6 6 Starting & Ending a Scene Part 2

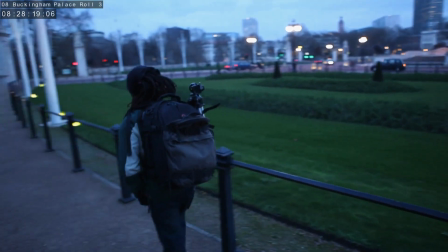(0:23)
So, we've looked through some of the more preliminary concepts around beginnings and endings.
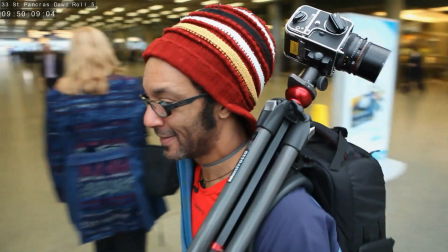(0:30)
Let's take a more detailed look now at how we start our scenes.
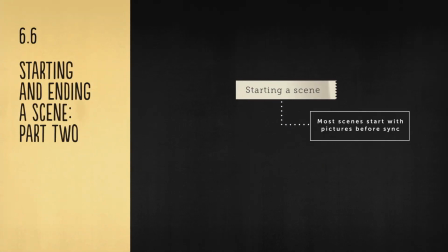(0:36)
Now, most scenes start with some form of pictures before the sync comes in. We're creating an environment, a visual springboard for our audience to jump into the scene from.
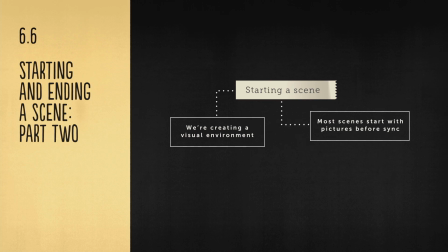(0:49)
As to how much and how many shots we cut in at the start is down to a few factors, which we'll also look at.
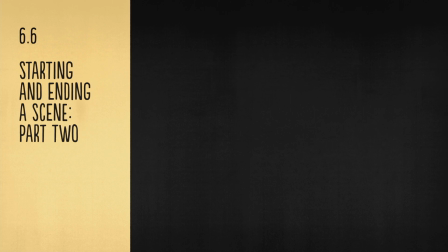(0:57)
The most well-used industry term for a shot that sets up a scene is called the establishing shot.
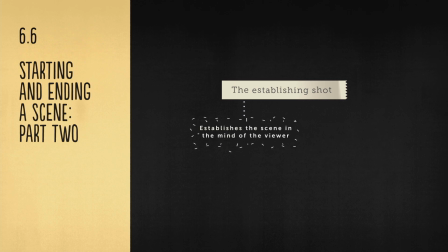(1:06)
This is a shot that establishes the scene in the mind of our audience. It feeds them the necessary information they need to begin thinking about this scene, and it can also say many things about where we're going over the course of it.
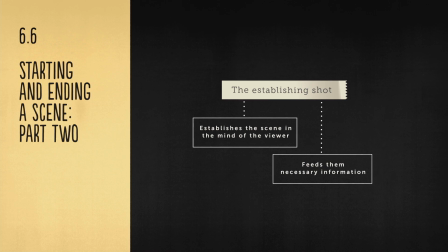(1:22)
We'll go through some of its many variations, but for now, let's start off with one of its most widely used types. Geographical One of the most common things to tell our audience at the start of a new scene is where we are.
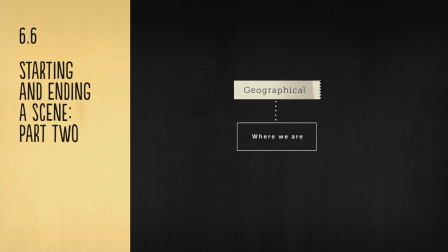(1:39)
Now, it depends on what type of scene we're going into, so let's go through some examples.
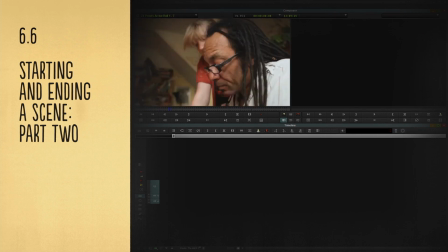(1:45)
Here's the scene with Diana and Anthony just about to open the printing proof of their new book for the first time.
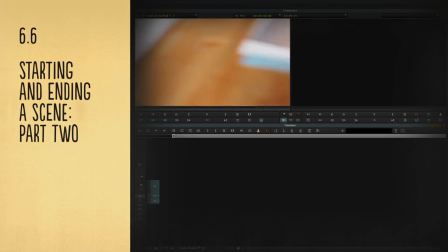(1:53)
It's a scene that is shot at their house in West London. If you've already looked through the rushes and done a breakdown of what happened on this particular shooting day,
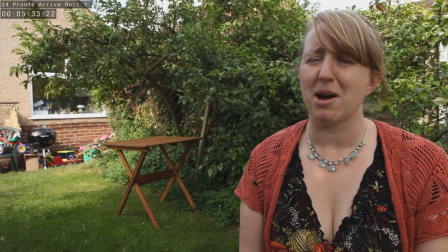(2:02)
you'll know that there are some build-up interviews to tell us how they're feeling about
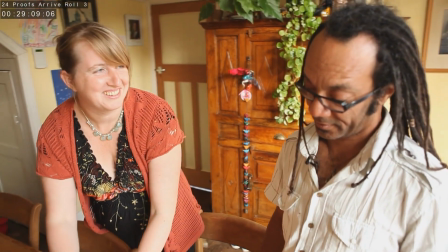(2:07)
it before we go into the actuality part in the rushes of them opening up the parcel.
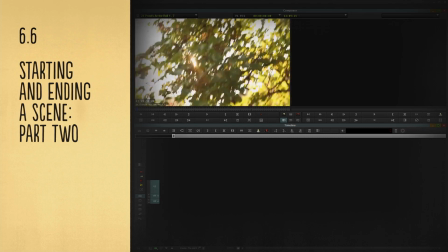(2:13)
So, quite simply,
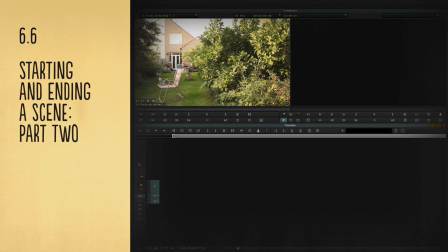(2:14)
I can choose to begin this scene with one of the few exterior shots of the house that was shot later on in the afternoon.
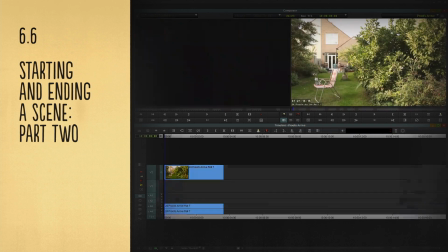(2:23)
This is a great example of starting a scene with a geographical establishing shot.
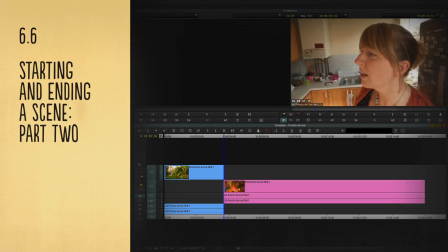(2:29)
I can then go into the scene knowing where I am. I'm not at their office.
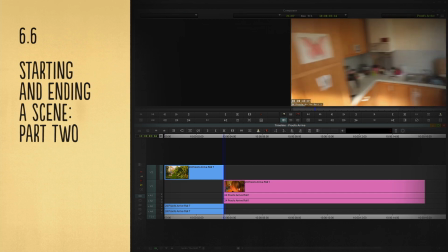(2:34)
I'm not out on a location with Anthony while he's taking photographs. I'm at their home.
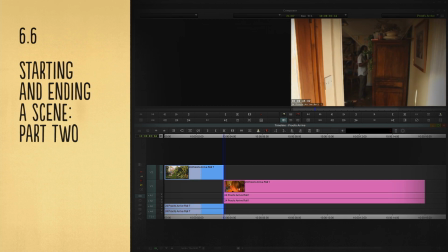(2:40)
Three or four seconds should be enough.
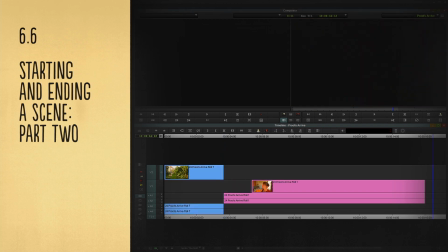(2:43)
Now, a great creative tip is to feed the first lines of the scene in under the end of the establishing shot.
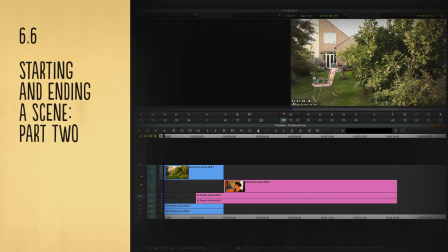(2:52)
This ties the shot nicely to the scene.
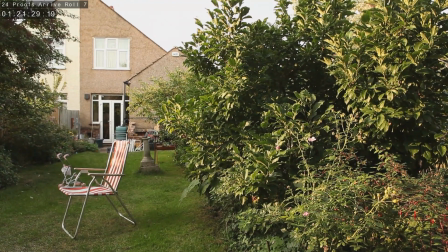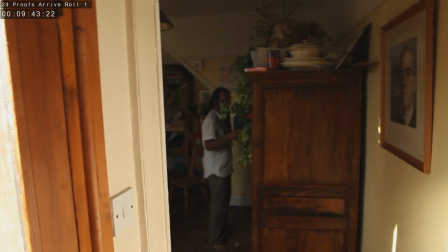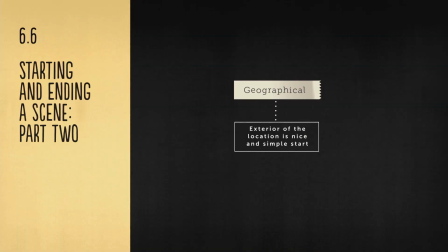(3:08)
So, an exterior of the filming location is a simple and well-used tool to open up a scene. Let's look at a few more examples from scenes that we've already cut.
I'm feeling pretty excited.
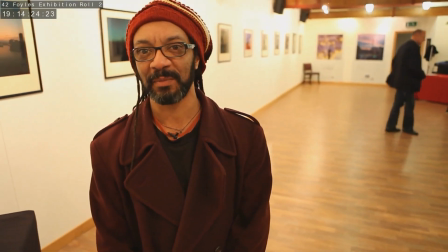(3:24) Tonight's the night. Yeah, I'm nervous. I might as well admit it. I'm excited and nervous. I never know which is which.
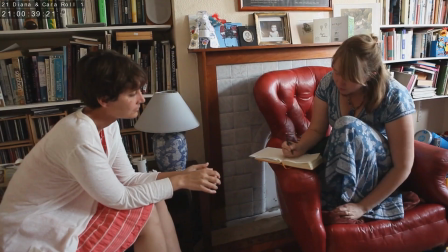(3:30) So we're doing this Kickstarter campaign. We've left it totally to the last minute, which is really helpful.
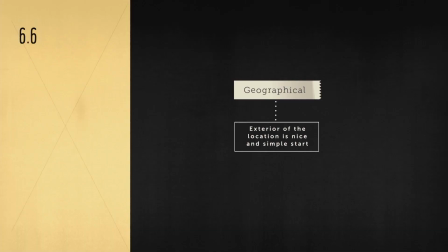(3:37) And we just, you know, we want to get some advice about how to make it work.
But there are also interior ways to begin a scene geographically.
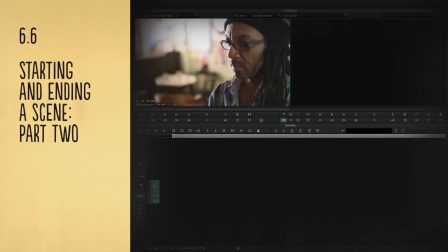(3:46)
Let's take this example of the scene in the coffee shop where Diana and Anthony are just about to go live on their crowdfunding campaign.
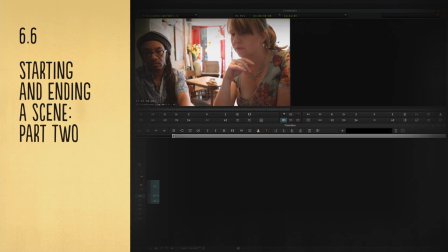(3:55)
It's an actuality scene and we'll be studying how to cut this genre in later tutorials,
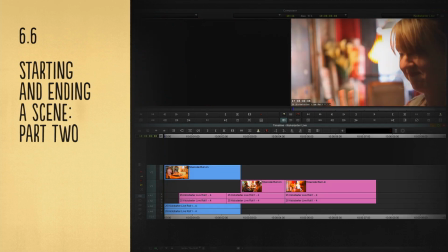(4:00)
but it's a great example of starting a scene in this alternative geographical way with an interior wide shot.
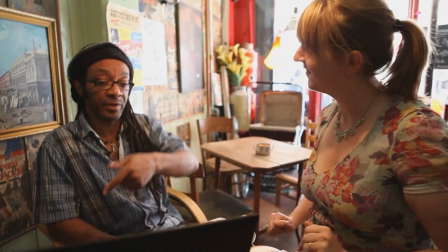(4:09) Okay, are we ready? I got it up, I just need to put the password in it. This is going to work.
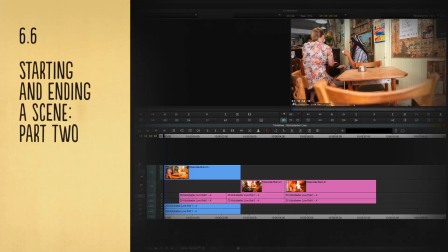(4:16)
This shot is wide enough to start the scene.
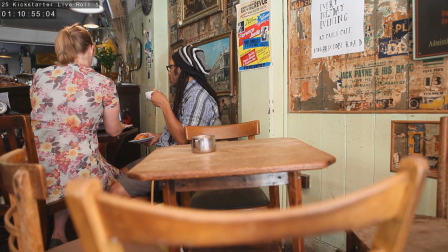(4:19)
A big wide shot like this gives our audience visual clarity about the location we are now taking them into.